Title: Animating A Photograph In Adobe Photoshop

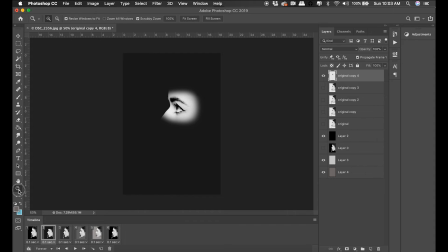And then I'm going to duplicate that eye section,
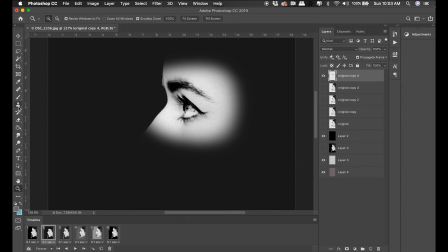use selections and warp to kind of close the eye. And when I get to the stage where the eye is as closed as it can be while still having an eyeball, I'm going to use the healing and stamp tools to basically create a blink.
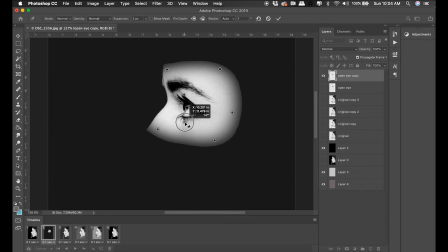So this first step is to create a more closed eyeball with the warp tool. Just putting pins on the top of her eyelid and the bottom of her eyelid and shoving it together while keeping the rest of her face locked in place.
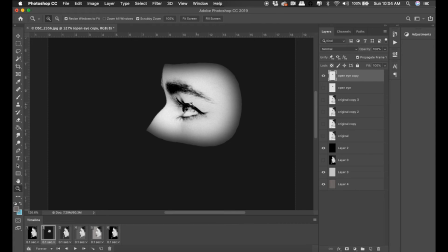Go ahead and duplicate that. Because this one's a little more complicated, I'm making sure I'm naming everything as I go along. Now I'm gonna use the lasso tool. Just select the upper eyelid.
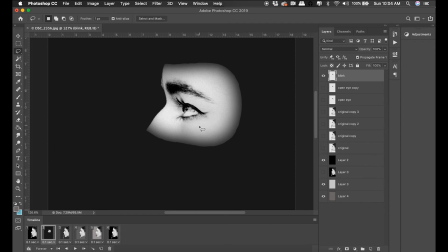I'm going to use transform to close it. Need to use eraser tool to kind of feather off these extra pixels. If you have them in there, it's going to be a real obvious blink, and I want my animation to be as smooth as possible.
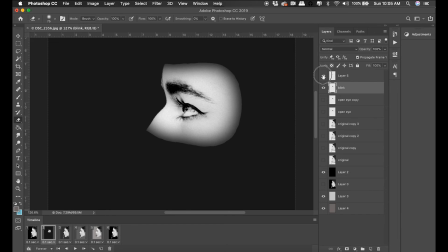So you can see that eyelid is basically a blink. I need to select the bottom eyelid, do the same thing on its own layer.
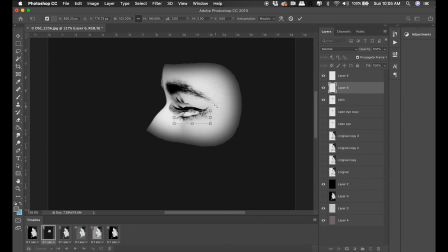When I am doing my transformation, I take that center anchor point and I move it to where I want something to hinge. That makes it easy to rotate the way that a normal eyelid would rotate, which is around the edge.
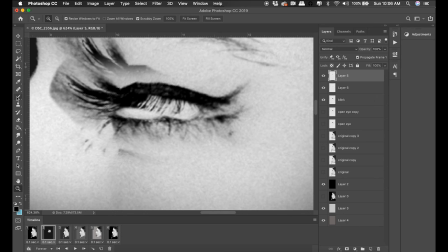Getting close there, use my eraser tool, and since the middle of the eye should be black when it blinks, I'm gonna go ahead and paint black in. If you have a photograph that you're working with that isn't as high contrast or graphic design-y as this particular one is,
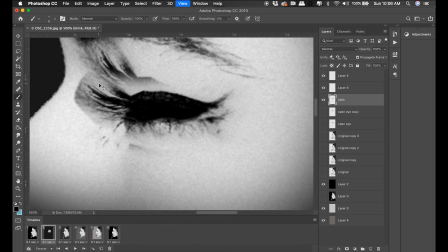you'll have to do a little more work than just painting it black. Thankfully, this is a very high contrast black and white photo indeed, so painting it black solves the problem.
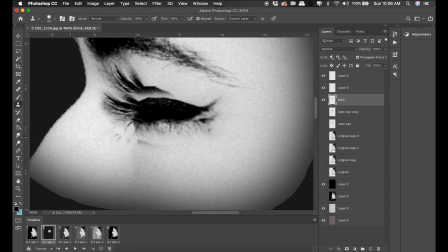Now that I have my blink constructed, I need to rebuild the skin around her eyelids. Otherwise, you're going to see the previous eyelids as I loop these in the animation timeline. So I'm using the stamp tool. There is a healing brush tool.
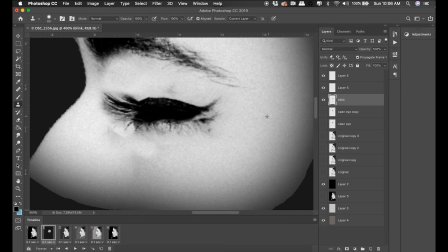It looks like a Band-Aid. That might work better in your own personal animations. For me, I'm using a very soft stamp cloning tool. I generally leave my hardness around zero when I do this kind of work. That way I have a nice feathered edge because I'm dealing with human skin.
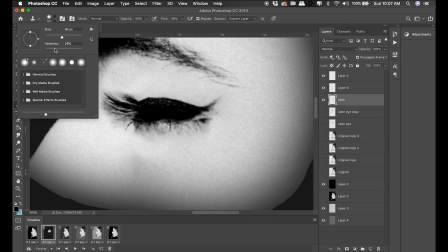If you're trying to clone out something like a car or a tree in the background, it's likely you'll have your hardness up a lot higher than what I have my hardness at.
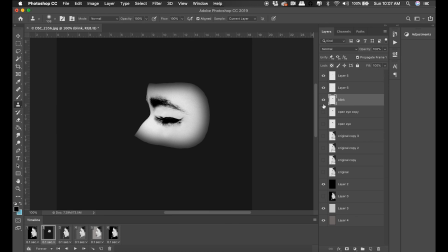Now, as I wrap up this blink section, I'm gonna move these layers in their own folder just for the sake of keeping my layer set a lot cleaner looking.
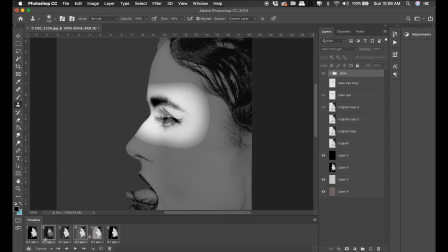And I do that by highlighting these three layers, dragging them down to a folder. All right, I have three sets of animations going on here.
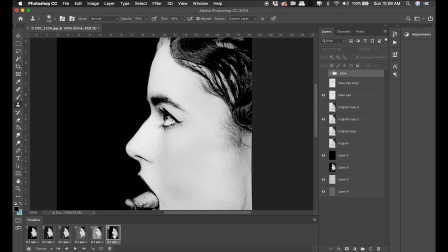I have the tongue waggling, I have the background changing color, and I have my eye blink.
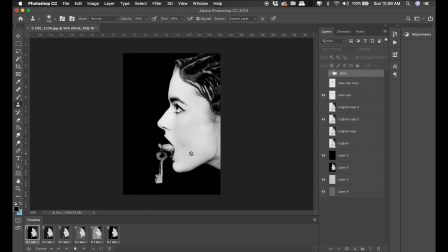And I think the way I'm gonna set this up is a constant loop of the background color changing, a constant loop of the tongue waggling, and then as a secondary loop, I'm gonna have the eye blink. So you'll get a full tongue waggle with the eye open, then you'll get a tongue waggle with the eye blinking.
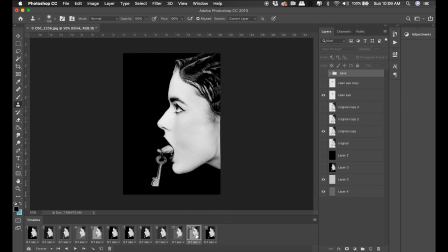I think having all three things going on at once is kind of distracting,
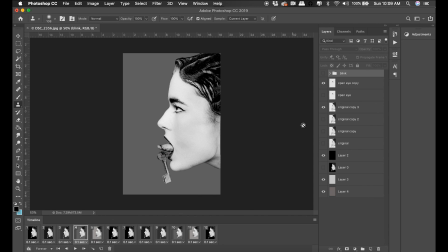and also if I can make my animation longer by having a secondary animation in the second loop, but not in the first loop,
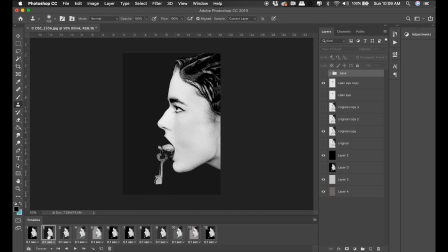I think that just feels more interesting.